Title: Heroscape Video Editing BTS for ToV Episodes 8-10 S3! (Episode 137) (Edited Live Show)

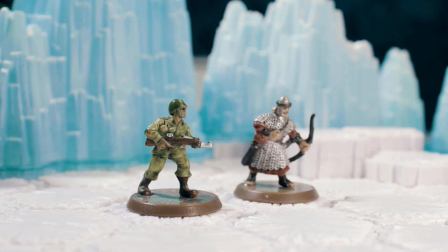[4:11] Wow. That was an interesting land transition. Don't you think so, Soldier Dan?
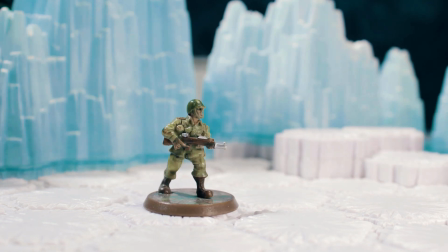[4:18] Whatever. Like folly. My name is Lieutenant Daniel Taylor.
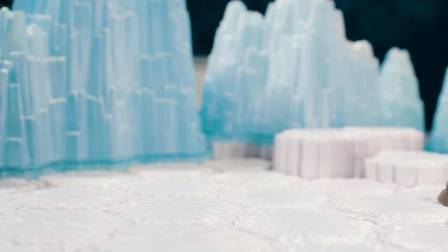[4:24] Remember that. All enemies fear the sound of my name. All enemies fear the sound of my gun. I will make all perish and squeal.
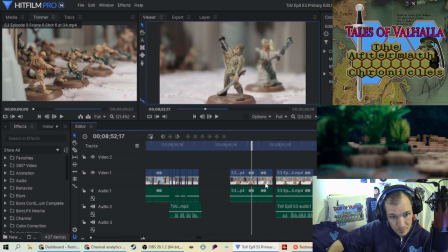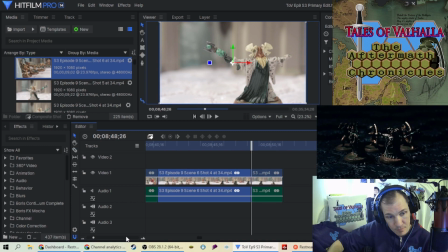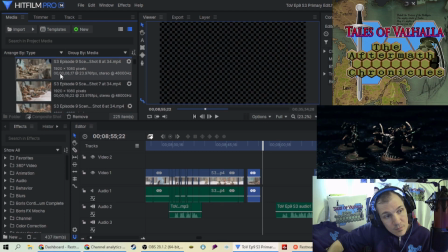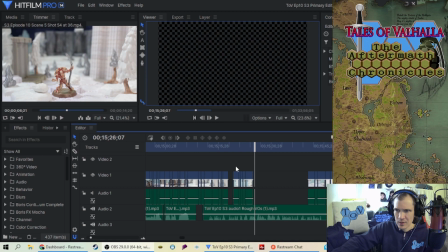[4:50]
Okay, hold on for just 1 second. I just want to kind of explain what I'm doing with my editing process here.
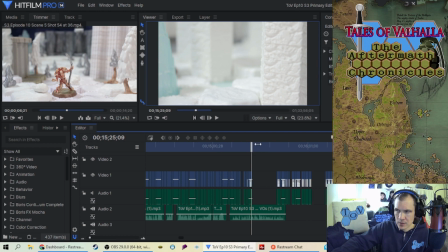[4:57]
for this scene, as I explained, like Kurok versus Lieutenant Dan, there's a few, well, I have a number of shots that shows Lieutenant Dan kind of like searching around, you know,
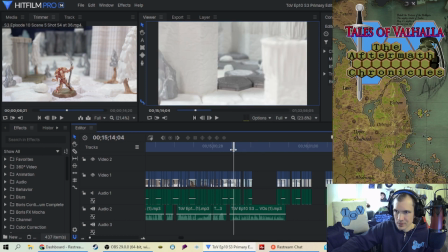[5:14]
never like staying in one spot, kind of antsy, like searching for something, or on the lookout for like a surprise attack. And what I want to try and convey during this scene is Lieutenant Dan world kind of closing in on him a little bit.
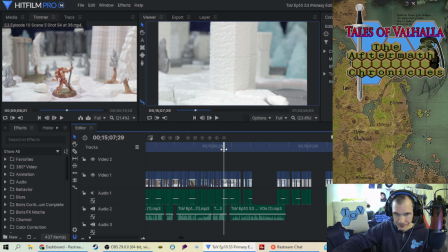[5:33]
So I mean, I start with just, you know, very super wide shot, and you see just Lieutenant Dan there,
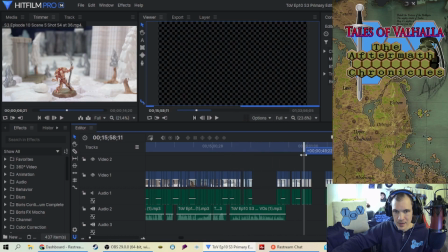[5:40]
and then eventually we get down to where it just narrowed down
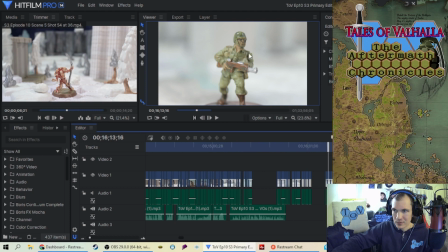[5:45]
to where you're just seeing Lieutenant Dan and nothing else. Kind of like the pressure's kind of getting to him, and the tension and the scene is being built up. Problem is, I think I did too many shots, which is fine. I'd rather have too many shots than too little for the scene.
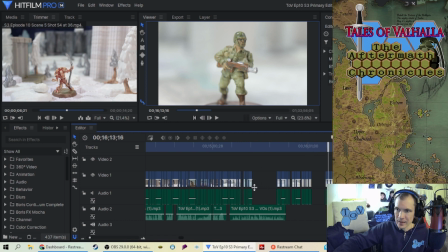[6:03]
So that's what I've been doing. I've been cutting out shots that I don't think I need, because I want the scene to go as quickly as possible. I mean, you have some voiceovers happening in the background. You have a character, well, let's just say Kurok, is basically
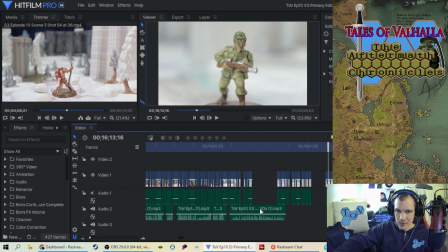[6:20]
taunting Lieutenant Dan throughout this scene through just an echoey voice. You know, Lieutenant Dan can't see him, but I don't need all the shots of Lieutenant Dan bouncing around everywhere. It's just going to make everything seem like slower and too longer, so I need to kind of shorten these up because there's just too much to use.
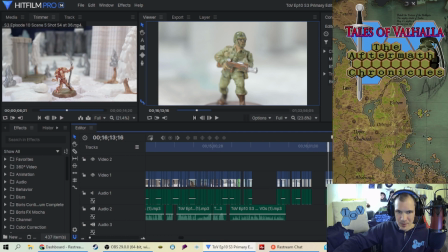[6:40]
So that's what I'm kind of doing. I've already cut like some of the wider shots out. Now I'm going to maybe do 1, 2, or 3 of these shots when it's starting to close in, because I don't need a ton of those.
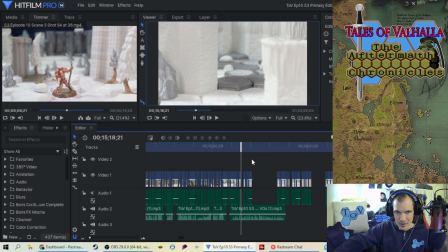[6:52]
I want this to pace really well. So that's what I'm working on right now, is cutting the fat of these shots.
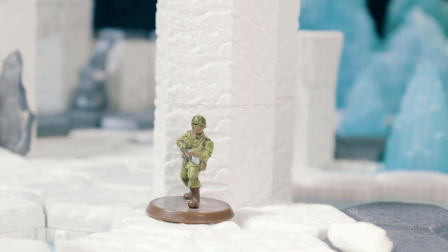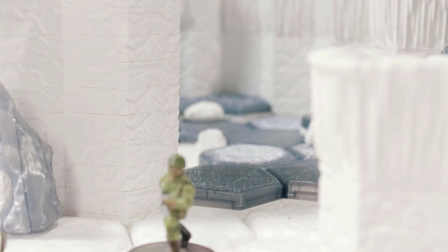[7:07] Oh, jeez. So, this is what it comes down to?
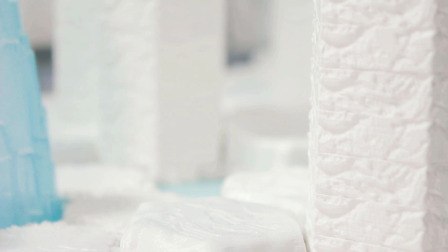[7:15] I, Kurok, Keeper of the Elements,
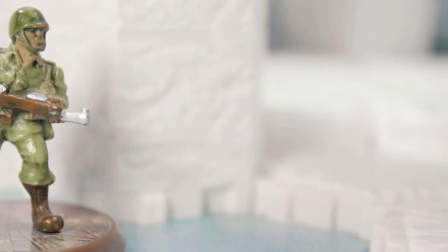[7:20] Master of the Prime Rituals, the one with the ultimate power,
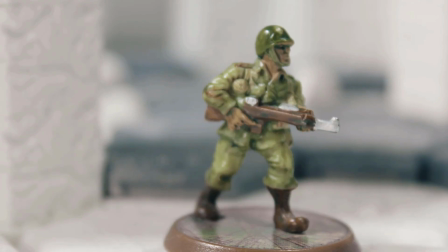[7:26] facing off against one of Yendar's self-proclaimed soldiers,
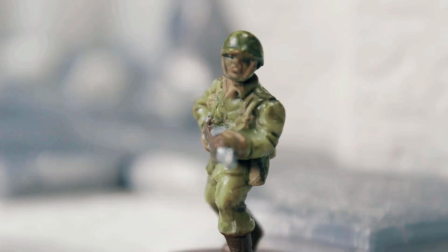[7:32] a worthless who is only one wound away from death.
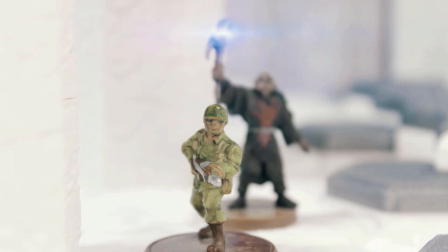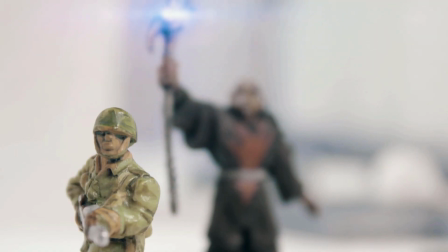[7:44] You had no chance to win before, and you have no chance now.
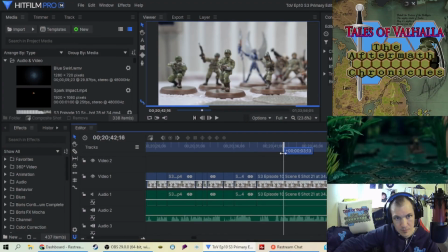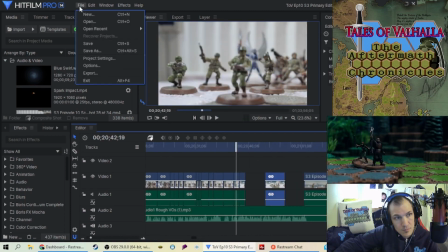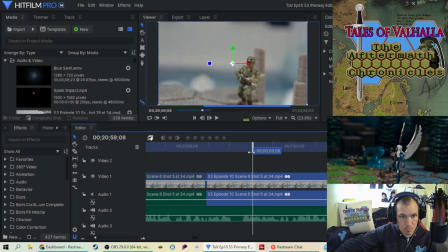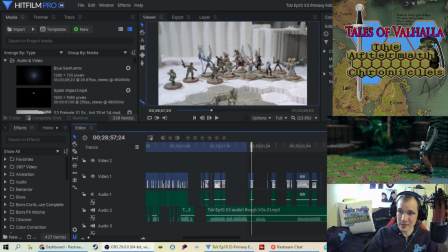[8:07]
For those of you who are watching this on the Tales of Valhalla YouTube page, this is a very, very edited down version of what has been almost, let's see, a month long.